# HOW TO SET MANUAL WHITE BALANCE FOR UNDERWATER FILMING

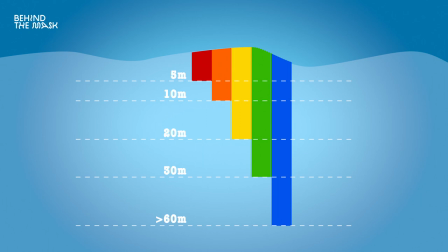The deeper you go, the more colors you're going to lose. And using a proper white balance is going to help you to a certain extent to preserve or display the few colors that are left correctly.
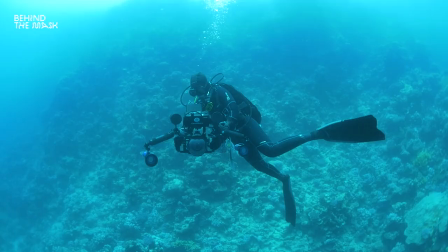And a proper white balance is also going to help you to get rid of that bluish greenish tint that you will get if you don't do a manual white balance underwater. And there are other ways to improve the quality of your image, to improve the quality of your colors, to bring back colors to your scene.
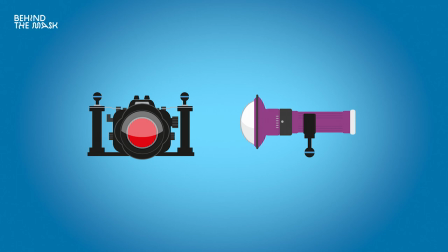But we're going to be talking about red filters and video lights in upcoming episodes. And in this episode, we're assuming you're just starting out with underwater videography and you don't have a red filter yet.
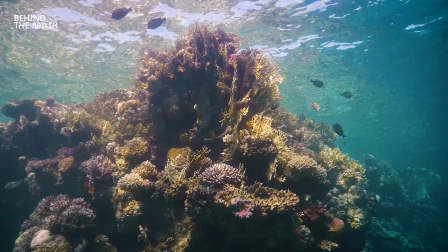A manual white balance is going to instantly help you get better shots. When you have your camera set to automatic white balance underwater and you look at your screen and you think, oh,
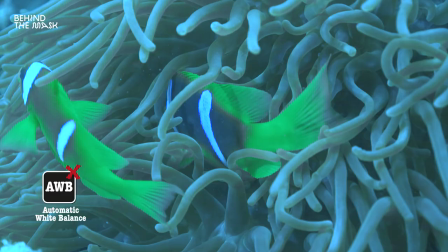the colors look pretty good but in fact those colors are not there so when you go out to the computer and you look at your footage later on that fish is not going
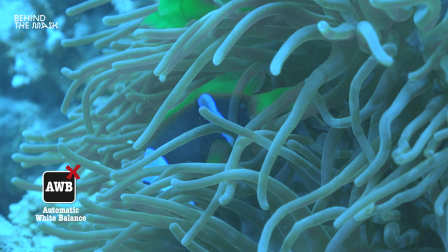to be yellow it's going to be blue or green because your camera didn't do a proper white balance and you didn't
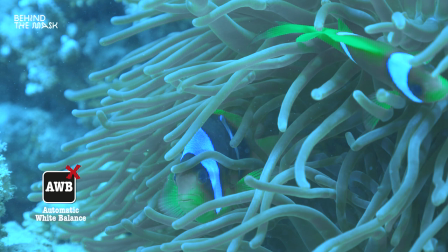tell the camera what is white so don't trust the screen of your camera and talking about automatic white balance just forget your camera has this option just forget it remember that time the camera had automatic wipe no your camera does not have an automatic white balance. It's not a function on your camera anymore. From this day on, from this episode on, it is not a function that you're ever going to use again, either above water or underwater. And also you don't want to have the camera changing the white balance during a shot.
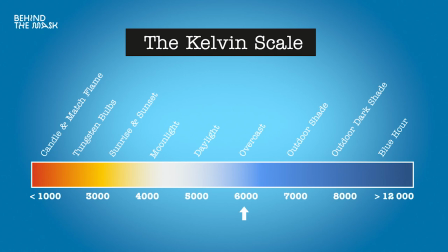So for example, if you have a cloudy day and then the sun comes out, then the color temperature changes because you have an overcast light and then you have a daylight.
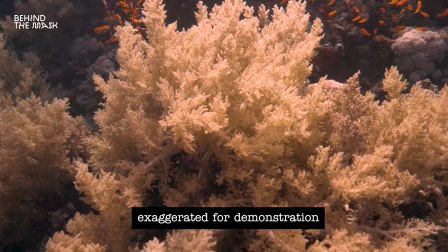So you have the cooler and the warmer. The automatic white balance is going to try to adapt to those two light conditions,
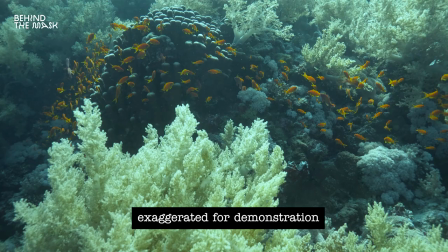to the color temperatures so you're gonna have a color shift during your recording and you really want to avoid that as well automatic
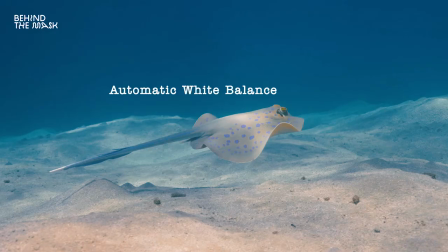white balance
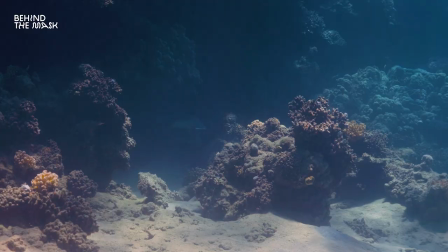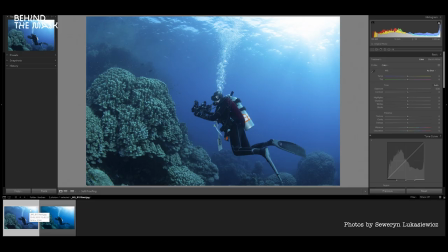gone nailing the white balance with compressed file format is so important
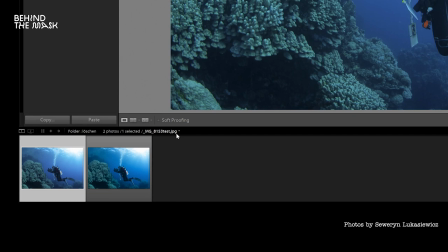it's like white balancing with a stills shot so if
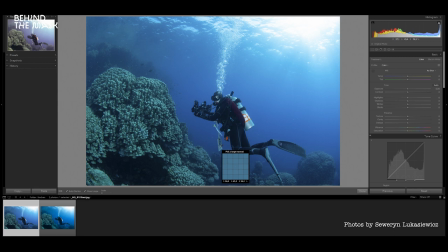you are shooting in JPEG and you mess up your white balance then you're not going to be able to change the white balance a whole lot after in post-production if you're
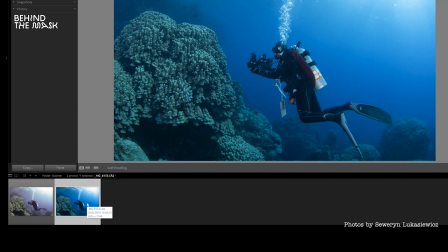shooting raw then you can change the white balance afterwards without having any quality loss that's
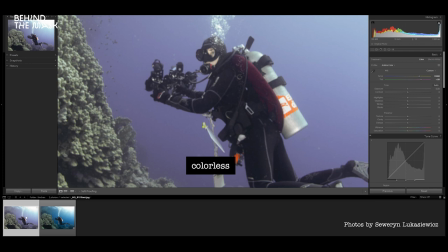one of the benefits if you're shooting in raw especially in photography i would always recommend to shoot in raw and with video it's the same thing if you're filming in a file format like h264 or any compressed file format then it's going to be really hard to adjust your white balance in color correction. You can tweak it a bit but you can't push it too much. When you didn't record the colors, the colors are not in the scene so you're not going to be able to bring them back.
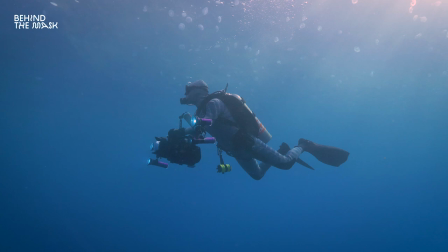But if you're recording with a camera that can capture raw video then you're going to be able to change the white balance later on in post-processing.
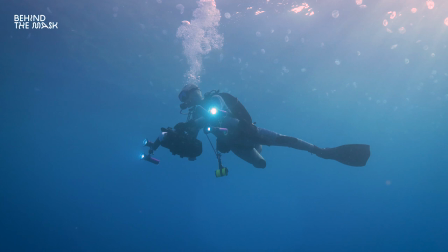The only issue with cameras that capture raw file format is they're very expensive. But it's good for you to know anyway that there are cameras out there that can capture raw video.
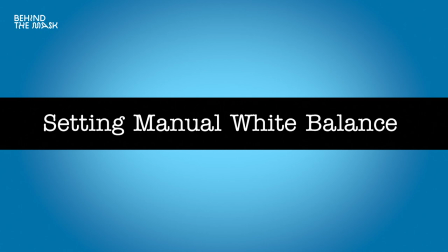So now the big question, how do you set the manual white balance? First off, you need a white balance card. We're going to get to that in a second. You're going to have to set your manual white balance more or less every one to two meters, you change your depth. So if you're going one or two meters deeper, you have to reset your white balance. If you go one to two meters up again, you're going to have to reset that white balance. So as soon as you change your depth at any time, you have to reset it. And this really has to become a habit and you don't have to think about it anymore. Usually you have a dedicated button for white balance on your camera. It's written WB on it.